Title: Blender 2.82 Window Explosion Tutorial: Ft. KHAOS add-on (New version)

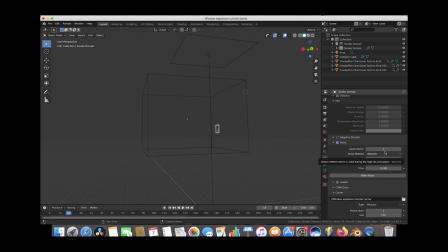16:18 Now we could do an up-res factor of 3, but I think 2 is going to be just about right for the detail we need for the camera angle we're going for. So I'll go ahead and leave it at 2 for now, and we'll go ahead and press bake noise, and then give your computer some time to bake this noise on top of your original base mesh.
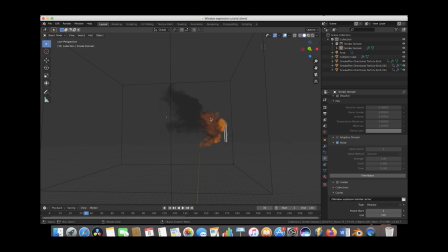16:33 Alright guys, so we are back and we have baked our high resolution noise onto our original smoke simulation, and it's looking pretty nice and detailed here. So let's go ahead and do a little test render here, and then we'll go ahead and add our various debris fields to the scene. Let's go ahead and add a camera to our scene really quickly.
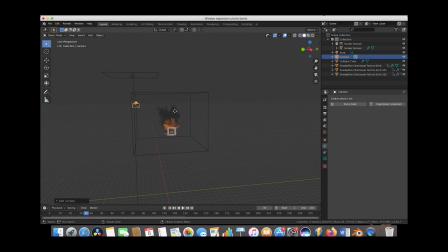16:50 So we'll just press Shift A and we'll add a camera here, and we'll just put this off to the left for now, just kind of pointing it at our window here.
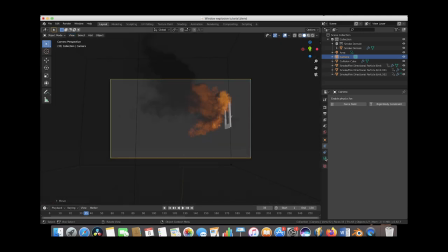16:58 Take a look through the camera here. Maybe we'll change the focal length of our camera to something like 35, maybe 32. Looks pretty good. And we'll try this out for now, and go ahead and go to rendered view to see how we're looking.
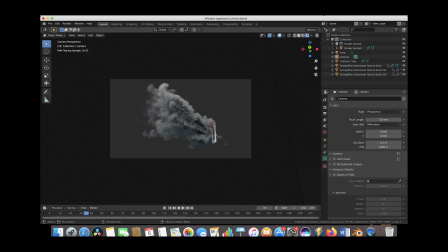17:13 And I'd say we have a pretty nice looking simulation here. We have some pretty good detail in our smoke and fire. As you can see, our fire is kind of burning off here at the end. We might adjust the materials a little bit more, but I think it's looking pretty good. Let's go to the start of our explosion around frame 24 and see how it's looking.
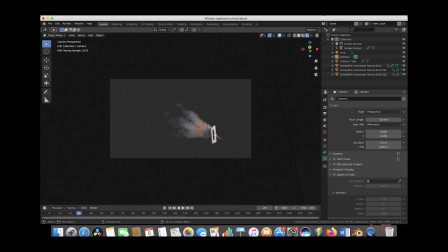17:29 And it's not quite dense enough near the start of our explosion, so we'll go ahead and adjust a few material settings as well. But it's a good idea to just kind of go through different parts of your explosion to see how everything is looking. And I think near the end of our explosion, it's looking pretty nice. Our smoke is kind of dissipating nicely.
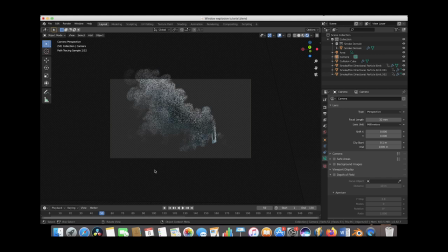17:46 But I think generally what we need to do here is just increase the density of our smoke at the beginning of our explosion. So we'll go ahead and go to frame around frame 20, maybe 26, right when our explosion erupts, or probably 28. Now we have a good combination of our initial fire blast as well as our smoke here.
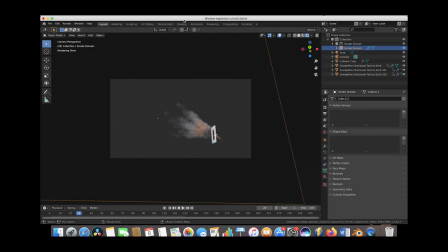18:04 And we'll just go ahead and select our domain cube here, and then we'll go to the shading tab and view it in rendered mode.
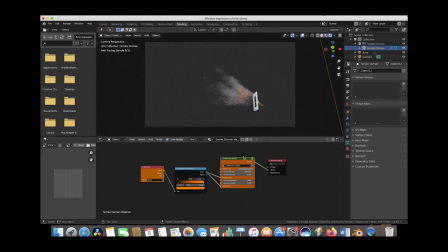18:10 And now let's just adjust a few of our shading settings to get a little bit better result here. So I will go ahead and increase the density of our smoke a little bit, just so that we have a lot more debris coming out of our window. So we'll go ahead and increase our density to something like 4,000, just to give an extreme example.
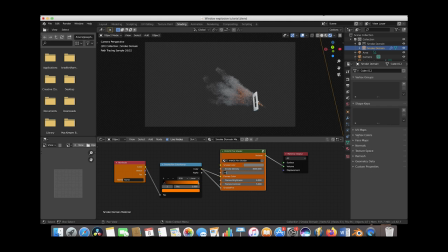18:27 Then we'll increase the contrast a little bit to make it look a little thicker, maybe to something like 5. And maybe we'll boost the density a little bit more to 5,000. We just don't have a lot of smoke in our scene here because we don't have a lot of particles, so we have to kind of boost our smoke density and smoke contrast up quite a bit.
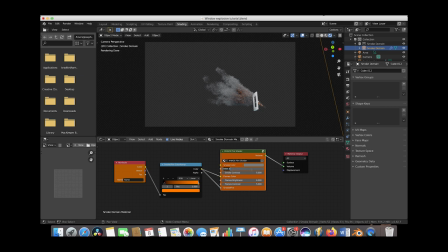18:43 And this is looking pretty good. We might even increase the density a little bit more. Maybe we'll try something like 6,000. All right, I'd say that looks pretty good. We're getting a lot of detail here, but we are losing a little bit of our fire as well. So we'll go ahead and go to the flames brightness here, and we'll increase this to something like, try 20.
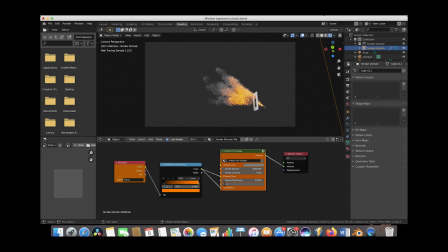19:01 Maybe a little bit too much. Might decrease the flames contrast to 4. Let's see how that looks a few frames in. That's looking pretty nice. We got some pretty good detail here in the fire. Might increase our smoke density a little bit more, maybe to something like 7,000.
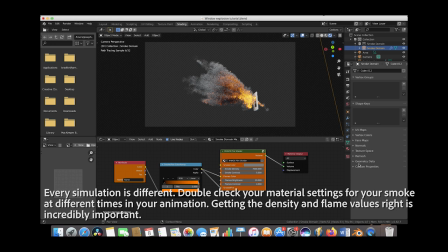19:15 And normally I wouldn't increase my smoke density this much, but since we have so few particles blasting out of our window here, it's kind of necessary to make sure that our smoke shows up in our scene most effectively. And I'd say this is looking pretty good.
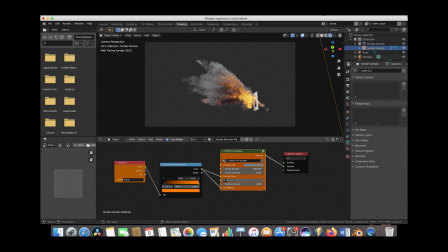19:29 We might increase our flame's brightness just a little bit more, just something like 26 maybe. I'd say this is looking pretty good. We'll try later in the blast, see how it's looking. And we have that kind of secondary explosion here that we've added as well, which is looking really nice. And our smoke is looking very dense as well. So I'd say this is looking like a pretty nice window explosion simulation.
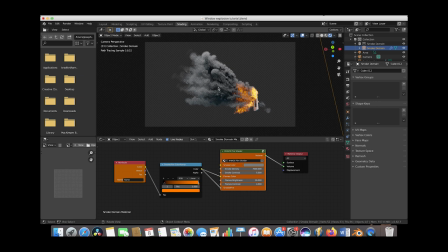19:49 Now that we're done with our materials, let's go ahead and quickly adjust our lighting on our simulation here.
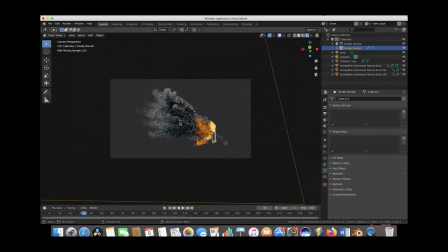19:55 So we'll go ahead and go back to the layout mode here. And let's just go ahead and put two lights on our scene here. We'll have one edge light, and then we'll have one light that's a little bit more frontal to fill in the shadows a little bit. And this is looking pretty good already, but let's go ahead and adjust it a little bit. And right now we kind of have a little top light going on here.
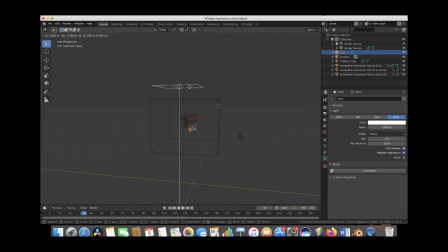20:13 So let's go ahead and select our area light. We'll just push it behind our smoke. Put this one like a backlight in our scene. Just kind of backlighting the smoke. Give it a little bit of an edge. And then we'll boost it up to something like, try something like 8,000.